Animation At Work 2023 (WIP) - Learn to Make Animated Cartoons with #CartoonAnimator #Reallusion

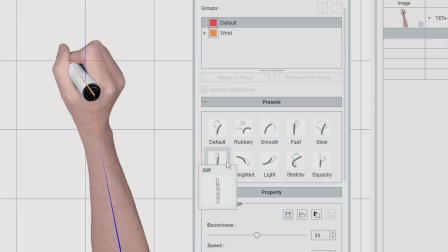4:03 And it's just using the stiff preset here so that it doesn't flop around too much,
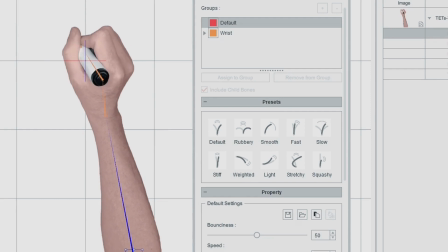4:09 but just enough to give that little bit of the effect there.
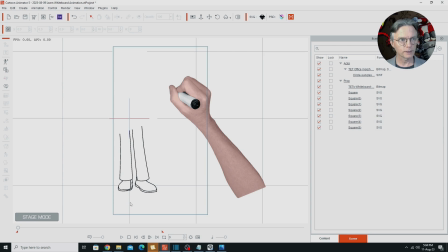4:12 And the other thing you'll notice, or the other crucial part of animating a whiteboard animation hand, is as you go through the animation, you'll notice, if you look closely, I'm not drawing every single line.
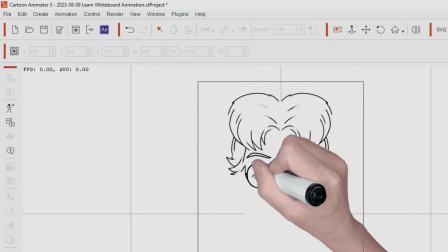4:27 And when you get to like a really detailed area like this area with the eyes,
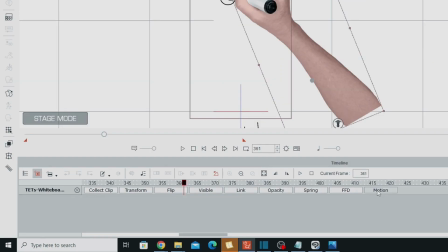4:35 in the motion track, I'll show you what's being done here.
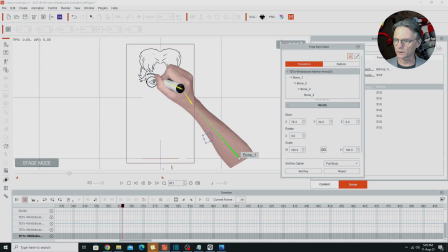4:40 I have to open up the 2D prop key editor, and the hand is being animated from this bone only.
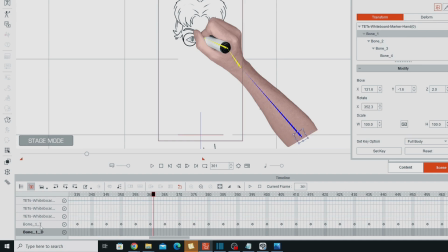4:48 That's the only bone that I move around, so you can see bone 1 in the track down here.
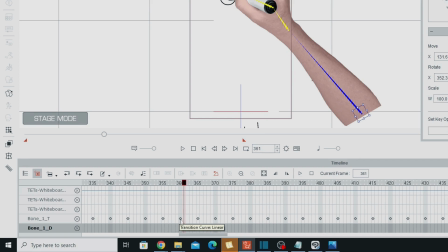4:53 All of these frames are in it. But you'll see a lot of these have got just transition curve of linear, which is the default,
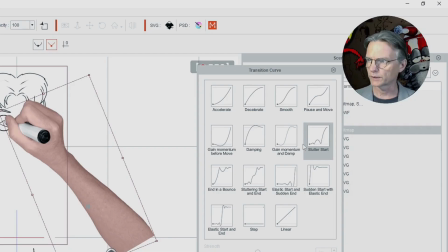5:01 but you'll see every now and then I've got a stutter start on some of these,
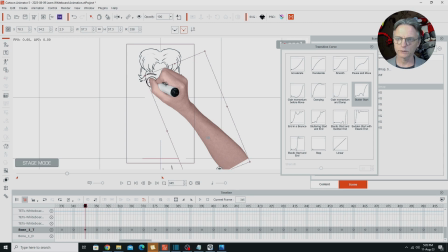5:06 and what that does is it makes the hand shake around just a little bit more at the really detailed points,
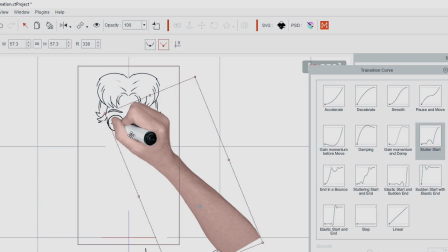5:12 and it makes it seem like a little bit more is being drawn in that area than what is actually being drawn.
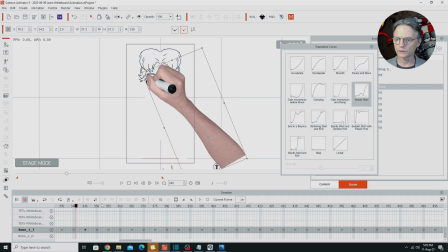5:19 So it's working to try and convince you that it's doing more than what it actually is,
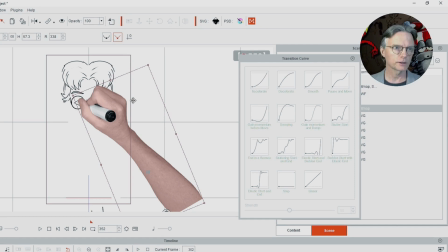5:25 but that little stutter start is just shaking the spring bone around just that little bit more, so it sort of sells that idea that something is being drawn.
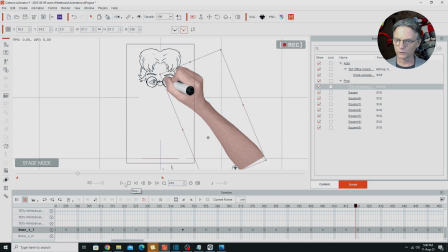5:35 So that's that, and the last thing to sort of talk about in the project file, get rid of the timeline here,
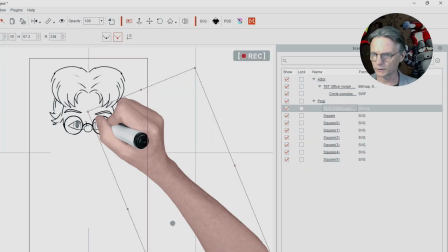5:42 is the reason why I wanted to do this particular promotion was or promotional video was that something I haven't really seen with whiteboard animation is actually having the thing being drawn come
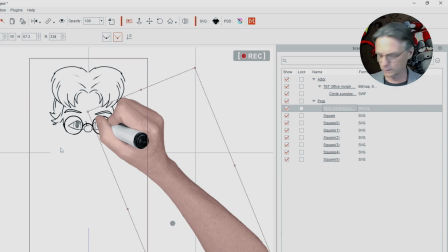5:57 to life and animated. You don't see that a lot in dedicated whiteboard software, so that's what I wanted to demonstrate here.
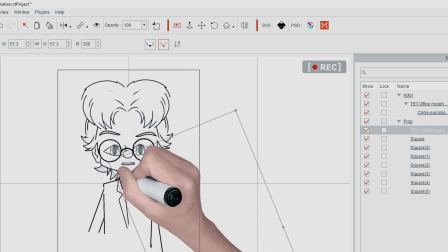6:05 So you can see as soon as the head's been drawn, we've got it starts speaking and moving even though the rest of the body is being drawn.
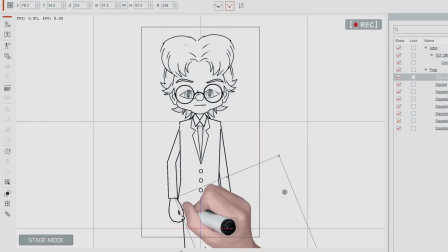6:15 And then you see the arm coming up there as well.
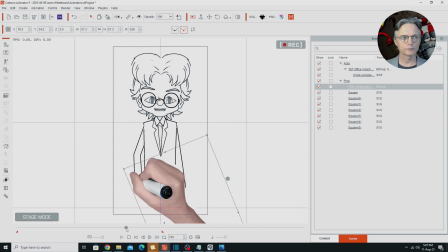6:18 Just adding to the effect and doing something a little bit different, I feel, with whiteboard animation.
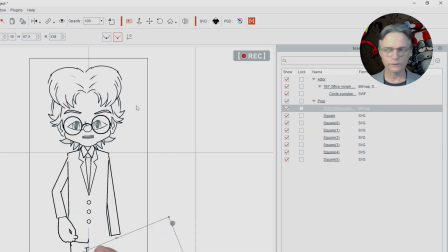6:24 Obviously I recorded the voice for this, that's my own voice doing the talking. The animation is just mostly automatic lip sync. I did a little tiny bit of editing just where it wasn't quite where I wanted it.
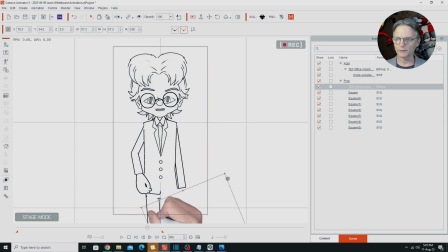6:38 And head movement I just did by using the face puppet thing just to move it around a bit and get the eyes moving so it looked alive.
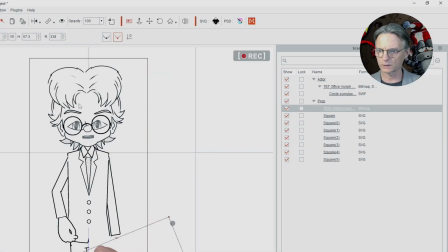6:47 I didn't want the character to be moving too much because obviously the rest of the body was still being drawn,
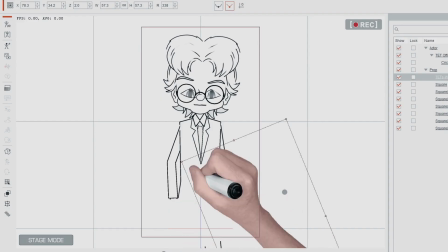6:54 but I just wanted that little bit of life in there. And the arm coming up, that was completely keyframed, custom keyframed from scratch, and that was just keyframed using the 3D motion key editor for G2 characters, which made that pretty easy to do.
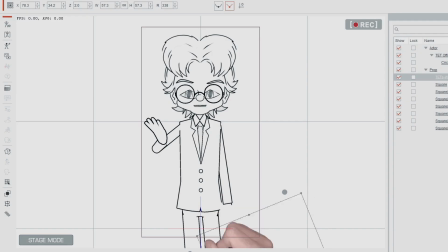7:10 Bit of sprite switching in the hand just to get a bit of variation in how what the hand is doing, rather than just having the same sprite the whole time. That's pretty much it.
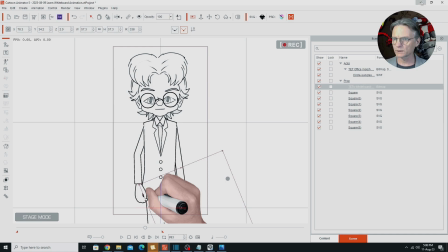7:21 From there I exported this out of Cartoon Animator, put it into my editor, which is Shotcut here,
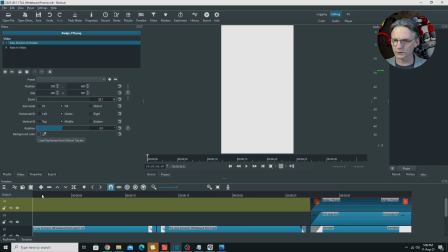7:28 and it's not really anything special to show in here that I did. Obviously added some sound effects, marker sound effects to make it better, and I sped up the first. It was going just a little bit slow up to the point where the character starts talking,
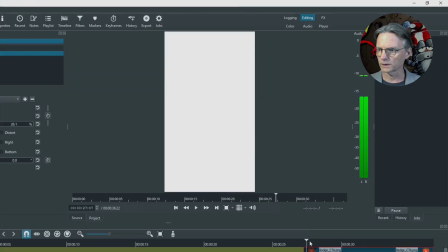7:46 so I sped that up a little bit, and then just added on the titles at the end there. And obviously I put in my certified trainer logo, just because this is a promotional short for my Lazy Animator website, is promoting my tutorials for Cartoon Animator.